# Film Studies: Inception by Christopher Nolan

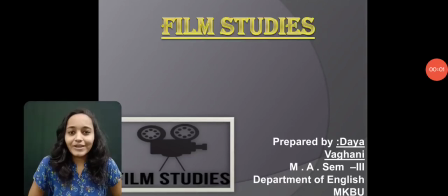[0:00]
Hello friends, welcome in my YouTube channel, and this is the short video lecture about film studies, and I have tried to study the film The Inception by Christopher Nolan.
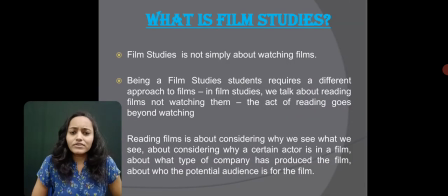[0:15]
So let's begin. First of all, what is film studies? Film study is not simply about watching the films. And being a film study student, it requires a different approach to the film.
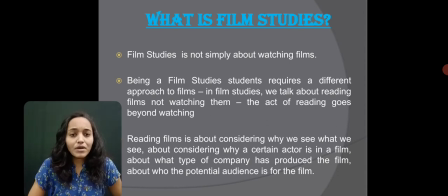[0:31]
So in these studies, we talk about reading films, not only watching films. So by reading film, it goes beyond the watchings. And reading film is about considering why we see what we see and about considering why
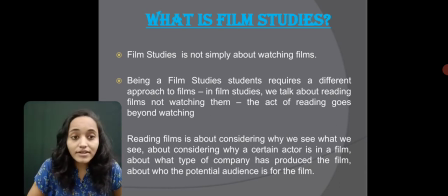[0:50]
certain actor is in a film, about what type of company has produced to the film, and about who the potential audience is for the film.
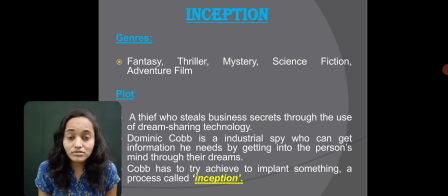[1:02]
So first of all, let's see what is the film Inception. The genre of this film is fantasy, thriller, mystery, science fiction and adventure film. And if we talk about the plot of this film,
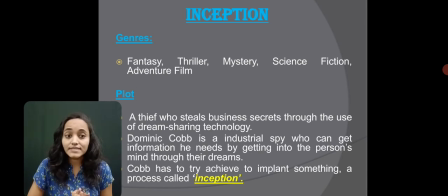[1:20]
then a thief who steals business secret through the use of dream sharing technology, and Dominic Cobb is an industrial spy who can get the information he needs by getting into the person's mind through their dreams.
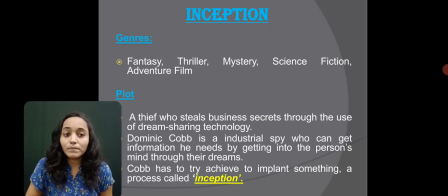[1:36]
And Cobbs has to try achieve to implant something and a process called inception.
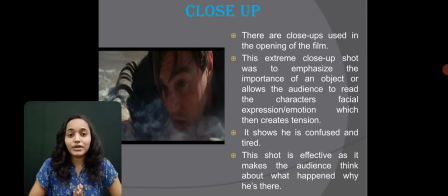[1:45]
Let's discuss the first frame. It is about close up. So there are many close up used in the opening of the film, and this extreme close up shot was to emphasize the importance of an object or allows
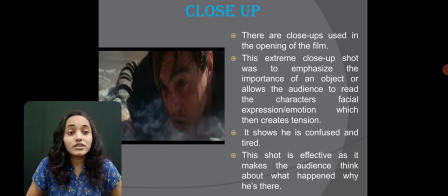[2:02]
the audience to read the character's facial expression, his emotion, and which then creates tension to the audience. It shows that how Leo is confused and tired,
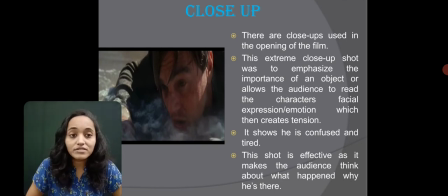[2:16]
and this shot is effective as it makes the audience think about what happened and why he is there.
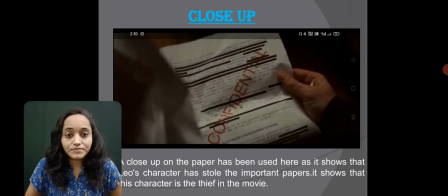[2:25]
The another important close-up scene is of the paper. A close-up on the paper has been used here as it shows that Leo's character has stole the important papers,
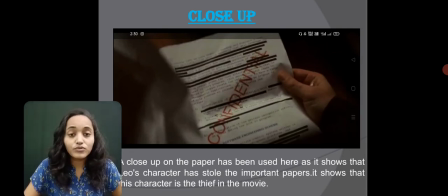[2:40]
and it shows that his character is the thief in the movie. The another scene is medium close-up shot.
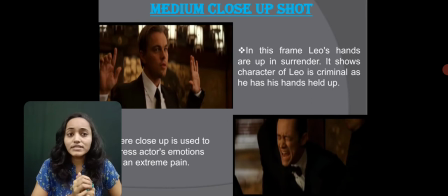[2:48]
In the first frame, you can see that Leo's hands are up in surrender. So it shows the character of Leo is criminal and as he has his hands held up. The another scene is about crying.
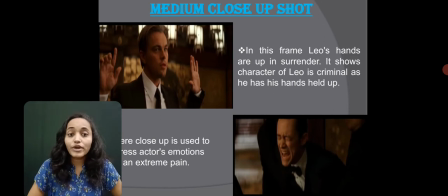[3:03]
So here this close-up is used to express actor's emotion and extreme pain.
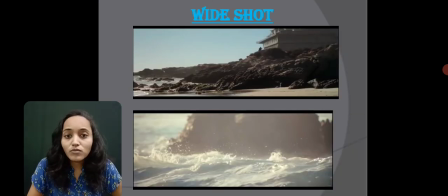[3:12]
The another important camera movement for the film study is wide shot. You can see the strings and waves of seas and the setting of the film.
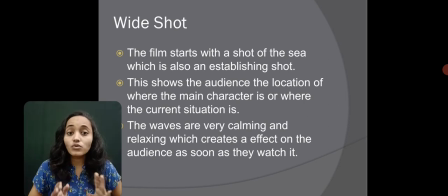[3:25]
So the film starts with a shot of the sea, which is also an establishing shot. This shows the audience the location where the main character is or where the current situation is.
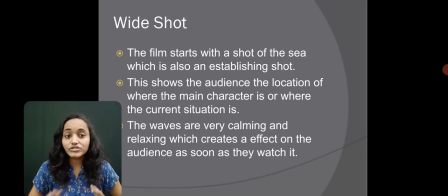[3:40]
So the wave are very claiming and relaxing, which creates an effect on the audience as soon as they watch it.
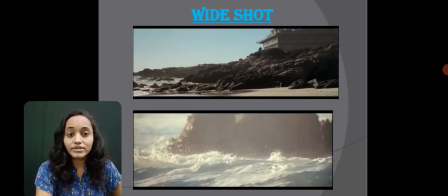[3:49]
You can see the strings of waves here in this wide shot.
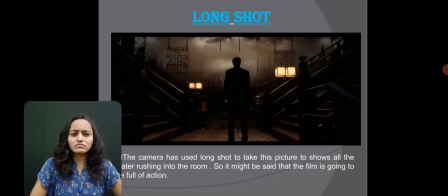[3:55]
And now long shot. Long shot is also an important movement. The camera has used long shot to take this picture to show the water rushing into the room.